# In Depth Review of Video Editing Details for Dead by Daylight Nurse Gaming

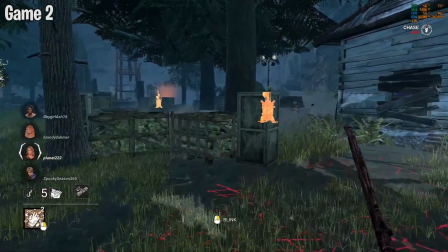And then, so what you have is like 1, 2, 3, 4, 5, 6, 7, 8, 9, 10,
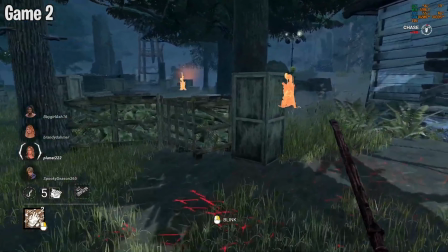11, 12, 13, 14, 15, 16, 17, 18, 19, 20, 21, 22, 23, 34.
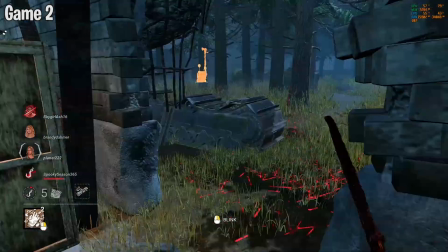So you had like a whole nother like 24 frames there. And like I said, not a big deal in a video like this. It's fine. But I'm telling you my mindset of, especially when I'm doing shorts, is I would cut off all those frames. But if you do that, you have to make sure the audio doesn't get cut off either.
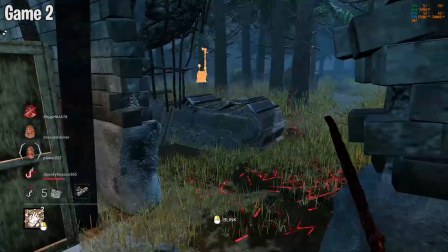So you would extend the audio out or make sure you put a fade, make sure the audio is smooth. But the video, a lot of times I edit the audio first. I chop up the video based on the audio and I create the whole audio. And then I go in and fix all the video to match and line up.
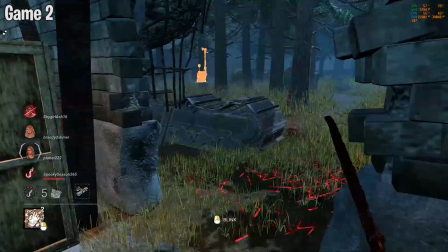Like I'm editing the audio and the video at the same time, but I'm not concerned about what I'm cutting in the video. I'm all concerned a lot of times about what I'm cutting in the audio, and the video looks all jumbled up. It just goes together. But then I go in and clean up the video by deleting sections and dragging sections
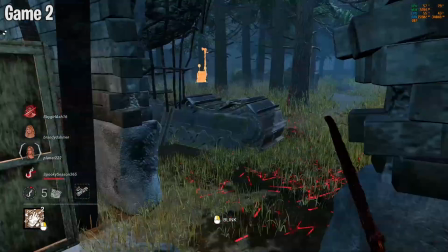longer in the beginning or the end of the clip to like make all the cuts look smooth. But a lot of times I focus on the audio first. Anyway, that's more about shorts. Like I said, don't worry about that really here.
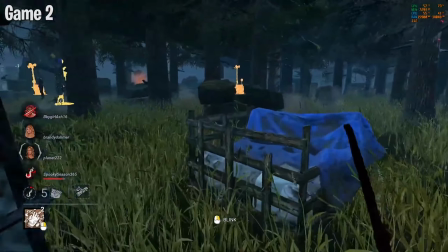Play silly. She ran this way. Just wanted to give you a tip. On foot. Oh, she did a teabag.
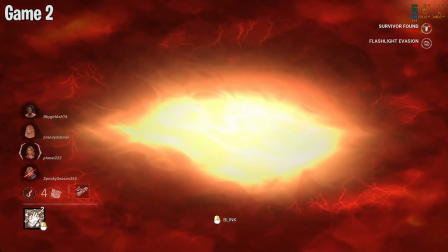A little teabag. A little blind. See, I knew this would bring it out of her.
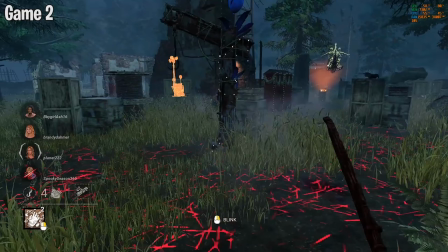Come on. I want her to build up her confidence.
So like that. Like that little part right there.
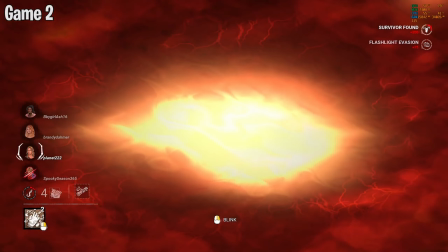A little teabag. A little blind. A little blind.
See, all right. So when I say right here, see, I knew this would bring it out of her.
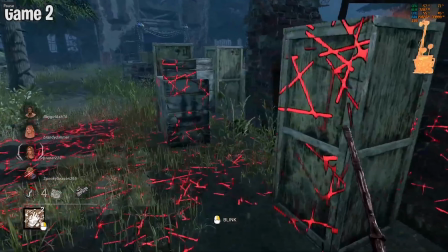Yeah, I knew this would bring it out of her. Come on.
Okay. So that clip.
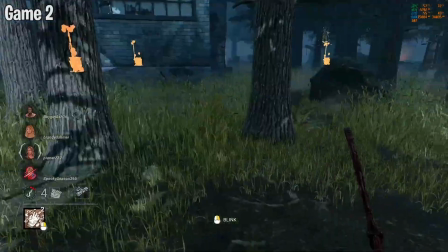Per se, like the audio is good just like that, but I would probably show another clip of her
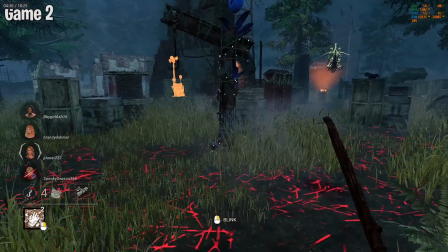taunting me over that audio, because there's like, where you're not seeing anything, you're just seeing me walk.
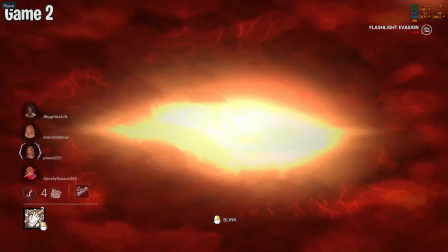A little teabag.
See, like that's good.
A little blind.
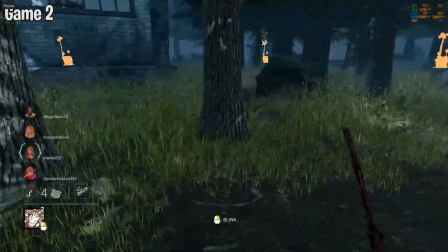See, I knew this would bring it out of her. Come on.
That, see that little section, like it could just show something else.
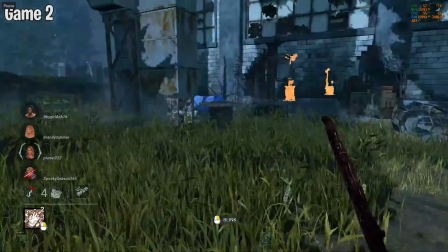I want her to build up her confidence.
Same here.
Start becoming a bully.
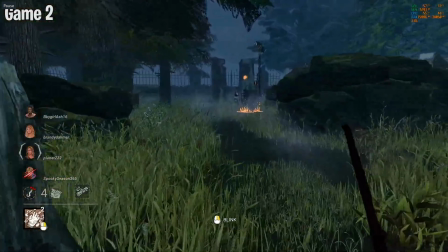Yeah, like that whole section there, the audio is fine because I'm talking and I'm saying what I want to do. But maybe there's other parts in the video where it shows her doing it more. Or maybe you repeat the same parts like zoomed in or in slow motion or in black and white to emphasize what she's doing,
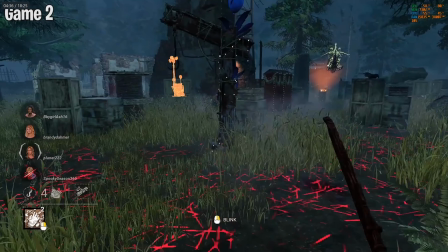to really like show the point that she's teabagging. So you could.
We ran this way.
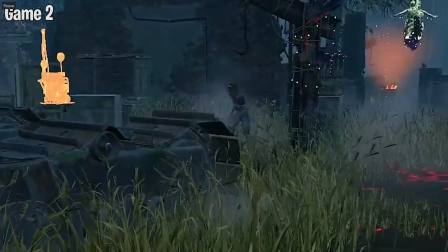We'll just chase on foot.
See that little part where it says she ran this way?
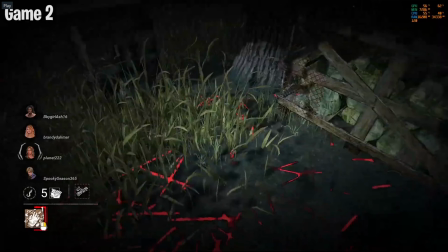That's kind of pointless. Doesn't really need to be there, but it's okay.
Leave. I'll just drop that chase.
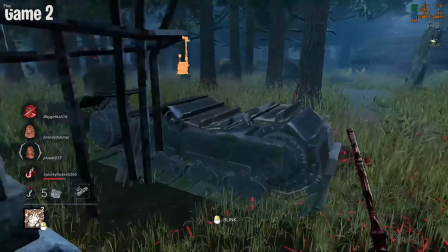I'll just drop that chase. Play silly. She play silly.
Okay, way. That's fine. That's fine.
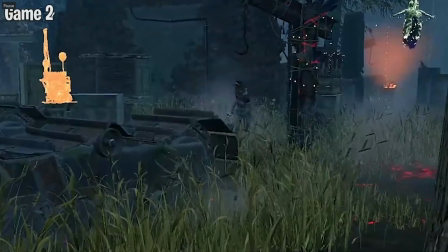We'll just chase on foot. We'll just chase on foot.
Okay, this little part here where she does a teabag and a blind.
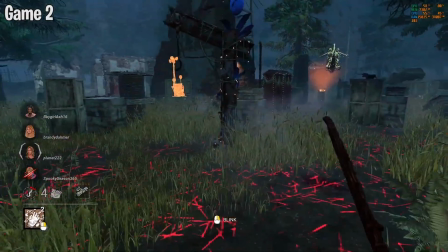If there's nothing else to use, like there's no other clips of her like teabagging, then maybe reuse this.
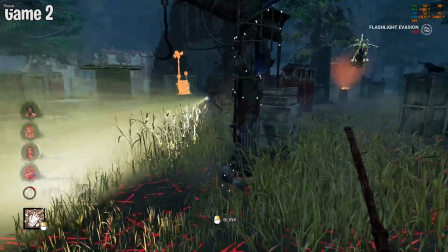But you could even pull the clip of her teabagging somewhere else.
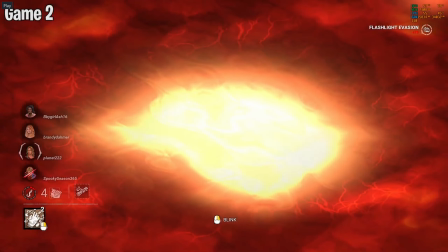Little teabag.
And right here, teabag, when I say a little blind, right see, here, when I say, see, I knew all this right here.
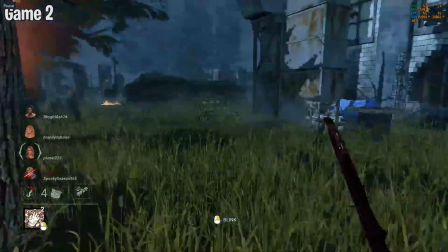I want her to all this right here confidence. Could be showing a close up of her teabagging and blinding, you know, something that makes it more interesting. That like really just emphasizes like this is what she's doing. She's being obnoxious and we're like really showing that she's being obnoxious.
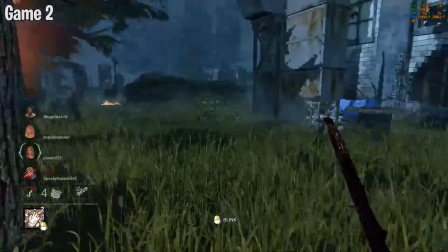Plus, it's better to look at than just me walking around doing nothing. Like that's the mindset of like when I'm editing, I'm trying to think of stuff like that. Anything like this, I'm just walking around. I try not to have it. I try to have something more interesting there.
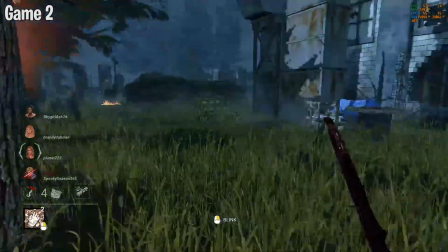Sometimes it's okay. You get away with it, but it's really so much better to just always keep them looking at something.
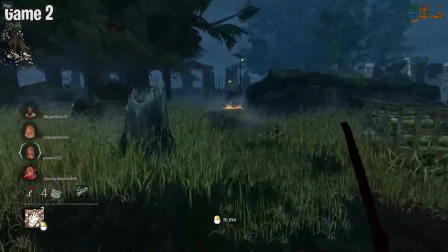Start becoming a bully.
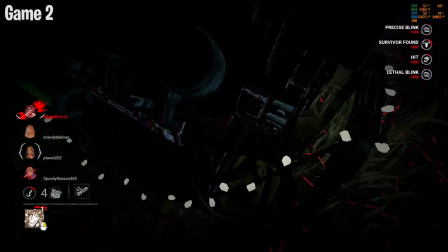I don't know what, hey, you, she's right back on it.
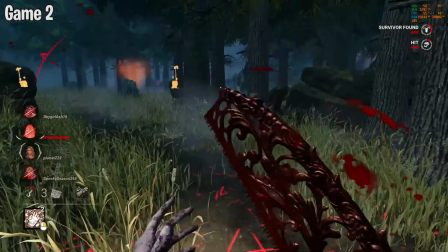That's very bold of you, Kate. Very bold of you.